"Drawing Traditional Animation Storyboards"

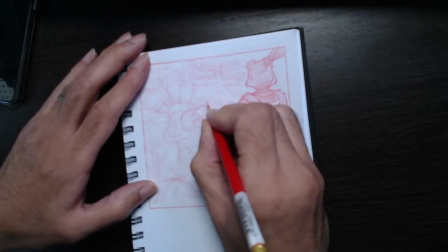4668s
I can be a little bit more forgiving with him because he's a background element.
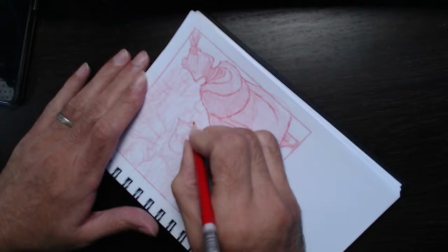4674s
But he's quite prominent, and it's all part of the storytelling.
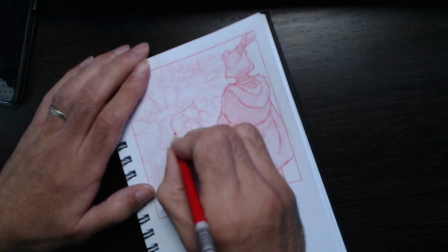4679s
So I'm going to pick out... See, I'm not really rotating...
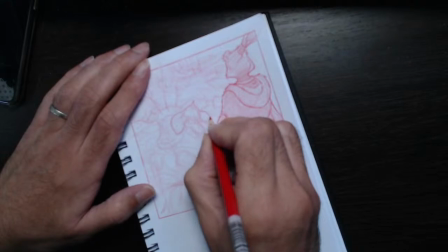4683s
I was going to say rotating the disc, but rotating the paper to get these lines because they're not as
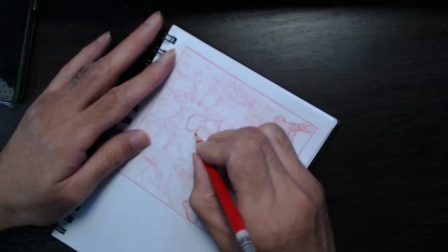4691s
important to me, right? So, but I'm going to just do enough,
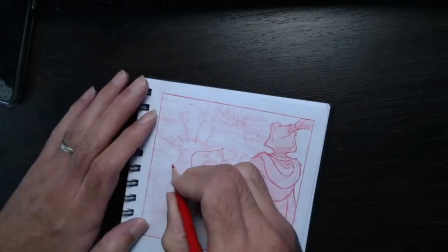4701s
right, to get his silhouette reading, right?
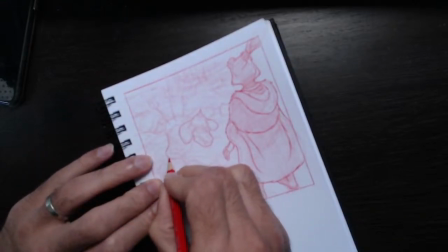4707s
It's all about silhouette. And his front silhouette is more important than his
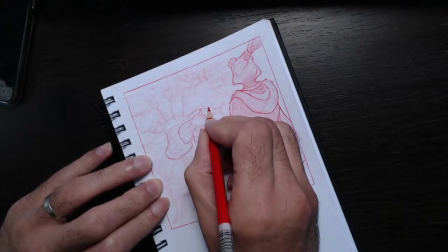4715s
rear silhouette where his legs are, right? So
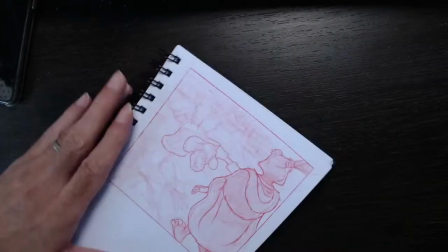4723s
I want it to read before I start filling in the details.
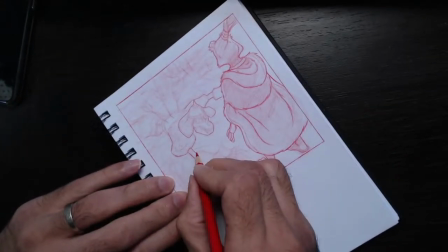4727s
Always, and especially with storyboard, or even if you want to say comic book, right?
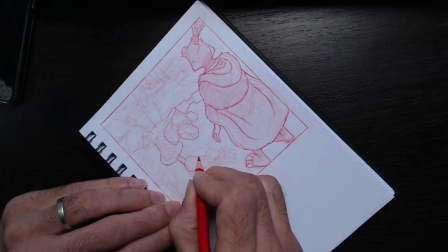4737s
Before you get caught up
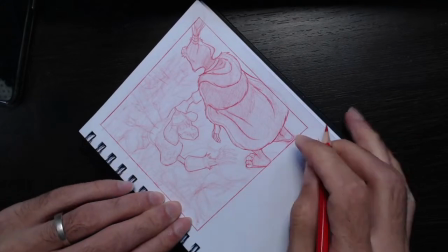4741s
with those details, I urge you to do the outlines and the silhouette, so
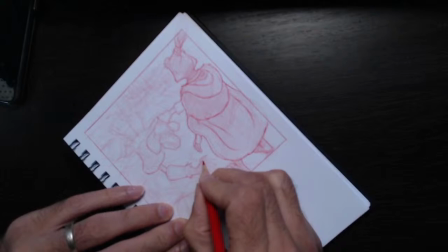4750s
you'll be able to say to yourself, is everything reading?
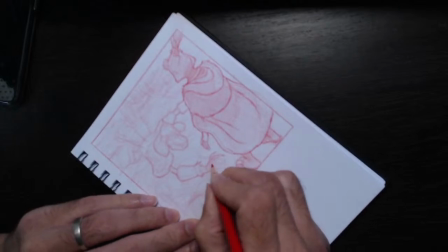4755s
Am I seeing the main point of the shot? What's the purpose of this shot, right? It's not to have a nice, pretty drawing to post on social media and get likes and shares.
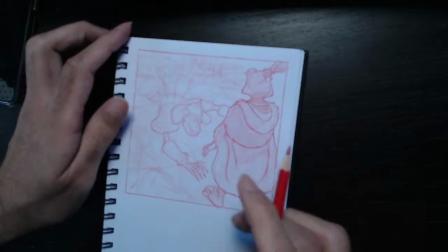4775s
Right? It's to make sure that we're seeing the peril of the scene,
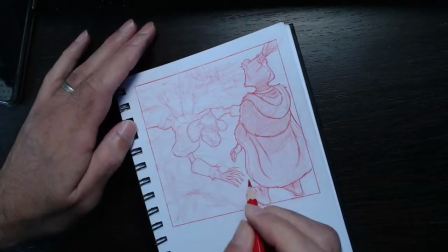4786s
as it's being revealed to us through the eyes of our protagonist.
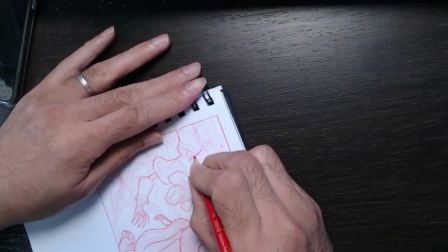4793s
So we're looking over the shoulder. We want to see that he has been impaled
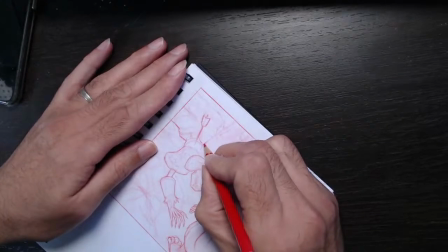4804s
by arrows. I'm just gonna make those arrows a little bit more kind of decrepit.
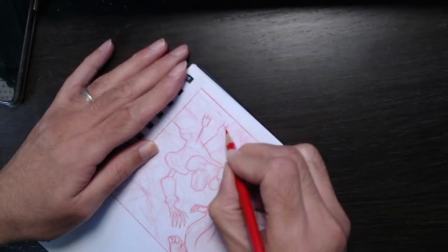4812s
If I wanted to, I could put cobwebs on them, but that'll be more for visual development, prop design,
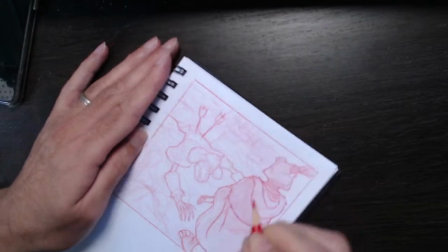4821s
if we're doing close-ups in a storyboard panel like this,
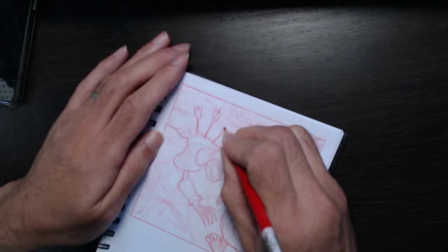4827s
where the pencil starts to smudge and all that kind of stuff.
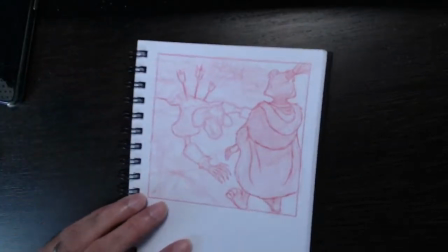4831s
It's not really gonna read, so we just wanna look at it in its rawest form,
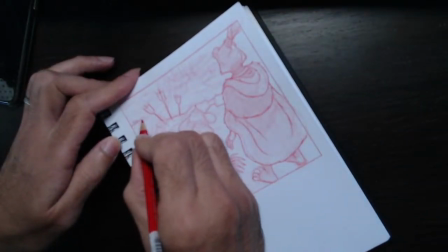4839s
which is what that is at the moment, right? And is it reading as a top shot, right?
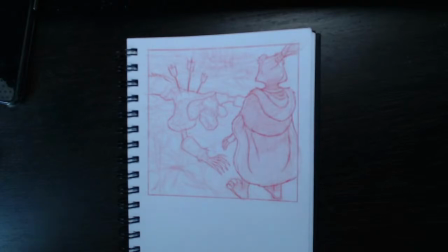4847s
Kind of like perspective looking down.
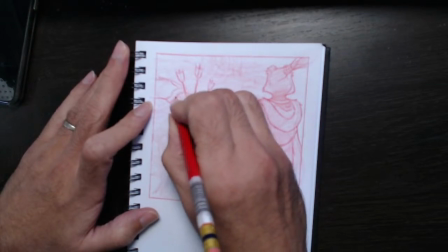4851s
That's what we want, even at this early stage, right?
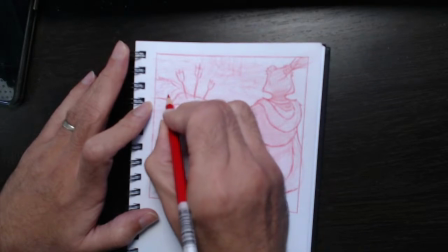4861s
Don't, just a little bit of chain mail just to indicate that, but not too much.
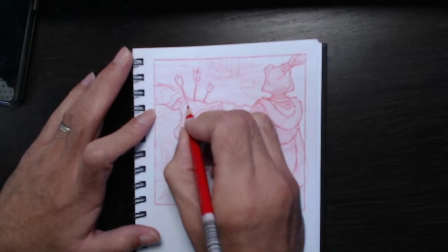4870s
This will all be in the dark, just a slight indication of rib cage and cracks
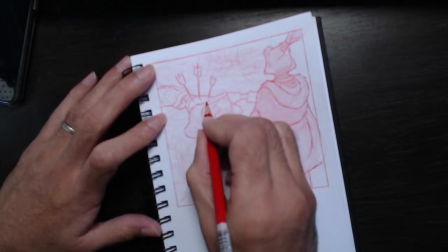4881s
on the character.
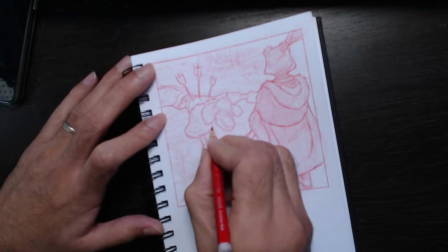4886s
You see, the good thing about this, as I've been doing this particular stream,
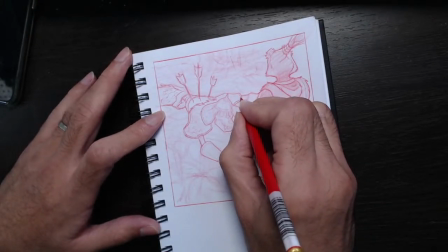4894s
not a single comment has been the bruh, what software, bruh.
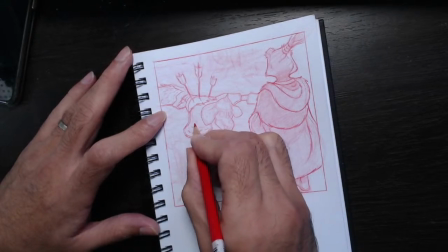4905s
You know, which is great.
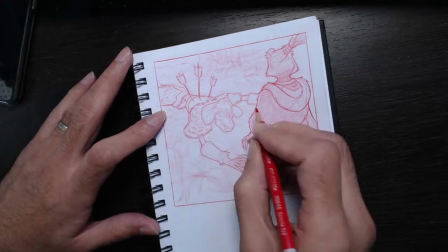4911s
Because it really has got no relevance.